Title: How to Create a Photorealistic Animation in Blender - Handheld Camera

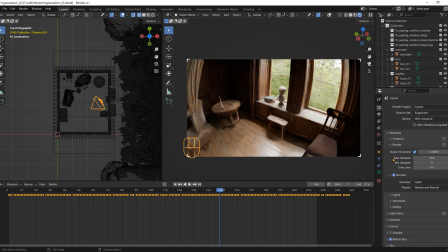504s
Cycles will render each part of the image until the noise threshold is reached or until the max samples value is reached. If it reaches the noise threshold before the max samples, the render will be done.
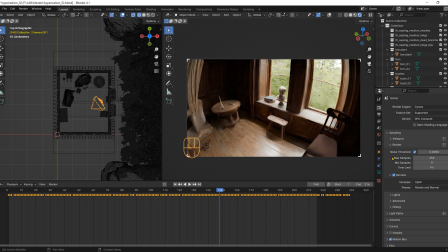517s
So if you set up 4000 samples but your noise threshold is still the default, you won't have a better quality image. That's why the noise threshold is a fundamental part of the quality of the images in cycles.
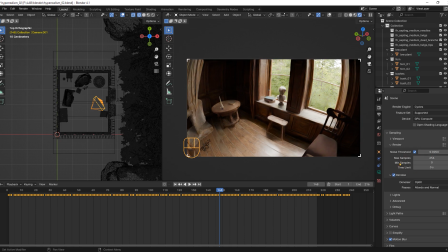531s
Tweaking the noise threshold is particularly important for animations because they always have some noise flickering, so you will want to reduce the noise as much as you can as long as the render doesn't take ages.
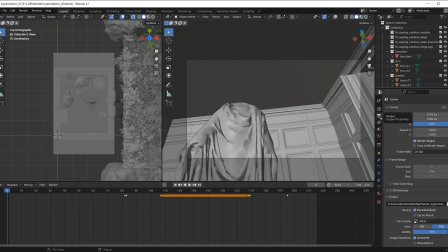543s
I also find that increasing the resolution to double is very helpful in reducing the noise flickering, this will work as long as we then reduce the 4k size in post processing to 2k again. I will use a frame rate of 24 and make sure to select a folder in which you will save your animation.
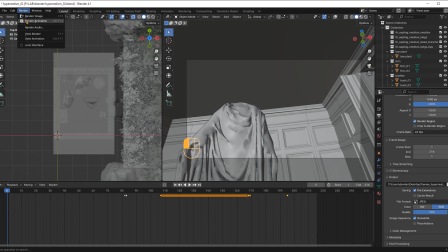562s
I will save it as JPEG format and render the animation.
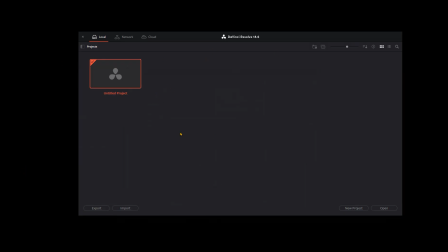566s
Once it's done, we open the free version of DaVinci Resolve which will look like this.
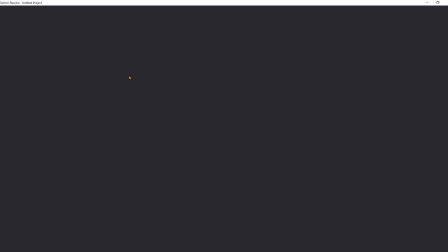571s
Double click on Untitled Project and this will be your main screen.
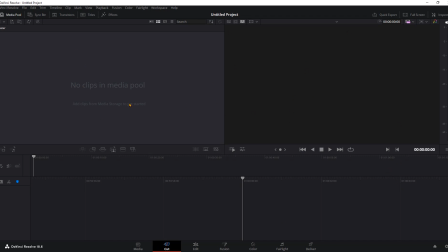575s
The first thing you want to do here is to check if you have Show Page Navigation enabled. This is our page navigation. In the wheel you have the project settings.
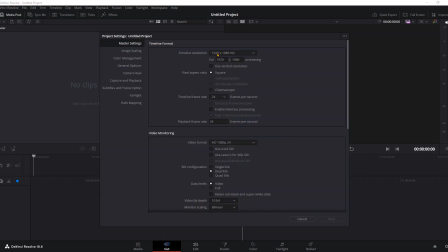586s
The default settings are ok with me so I won't change anything, but it is good to know where to find this.
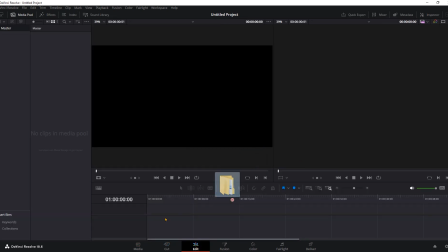592s
So we are going to click on edit and once there we are going to drag and drop the folder with the jpeg images into the timeline.
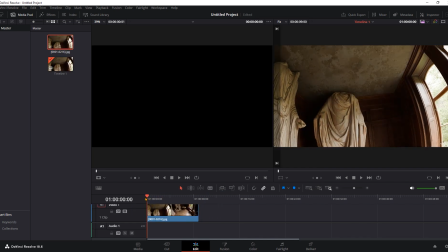599s
This will automatically create a sequence and also automatically scale the 4k images to the 2k project size.
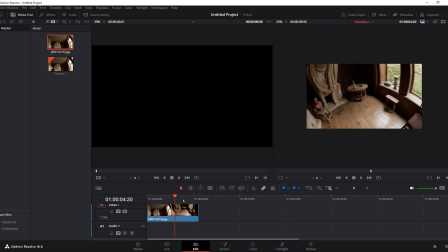606s
If your playback is lagging Then you can go here and reduce the scale of the playback. Let's go to color.
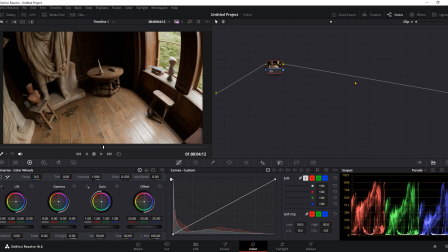612s
You can find the effects here and then you have a lot of different curves here. I will remove the black pixel of the image by creating this curve and also I will add some saturation because GoPro footage usually looks oversaturated.
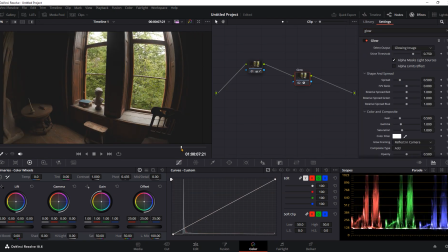627s
I will search for the glow effect, drag it here and connect it. The blend value is the overall value of the effect.
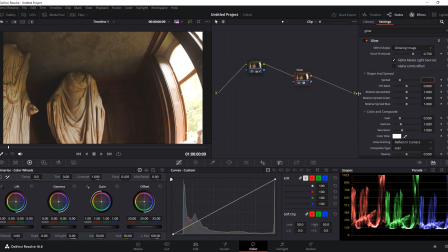635s
I will reduce it until increase the spread of the glow. You can easily turn the effect on and off here to see the before and after. For this tutorial I will keep it simple so I won't add any other color corrections or effects.
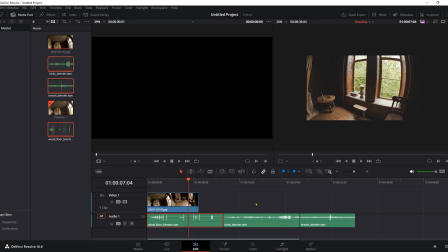648s
Let's go back to edit and drop some sound effects for more immersion. I just quickly created these sounds with a recorder on my phone.
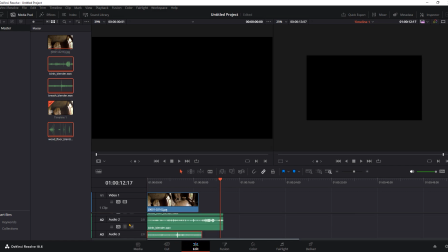656s
One is verse sounds, the second is breathing and the third one is the wood cracking sound. Place them all together. You can reduce the size of these things with the scroll and shift key. Now select the video clip and you can move to the beginning and end of it with the up and down keys.
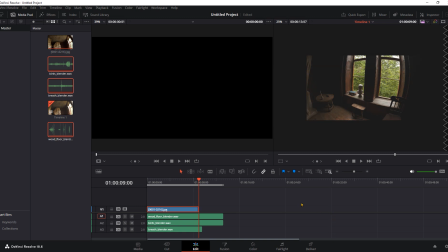673s
Go to the end of the clip and hit O, which is the shortcut for range out. This will mark the end of the video.
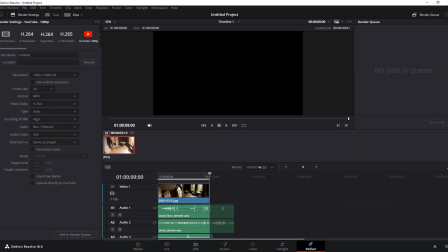680s
Now let's go to deliver and make sure you have in out range selected here. Choose the YouTube preset here and then add it to the render queue. All you have to do now is press Render All and your animation is complete.
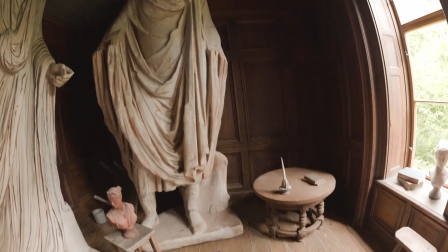697s
Please let me know your thoughts and any questions you may have,
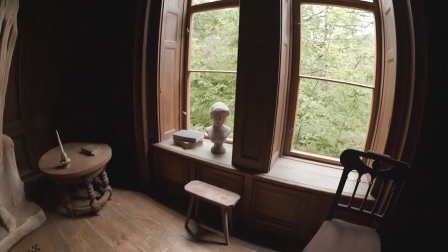700s
and if you enjoyed the tutorial don't forget to like and subscribe since I will be uploading a lot more content like this. Thanks for watching.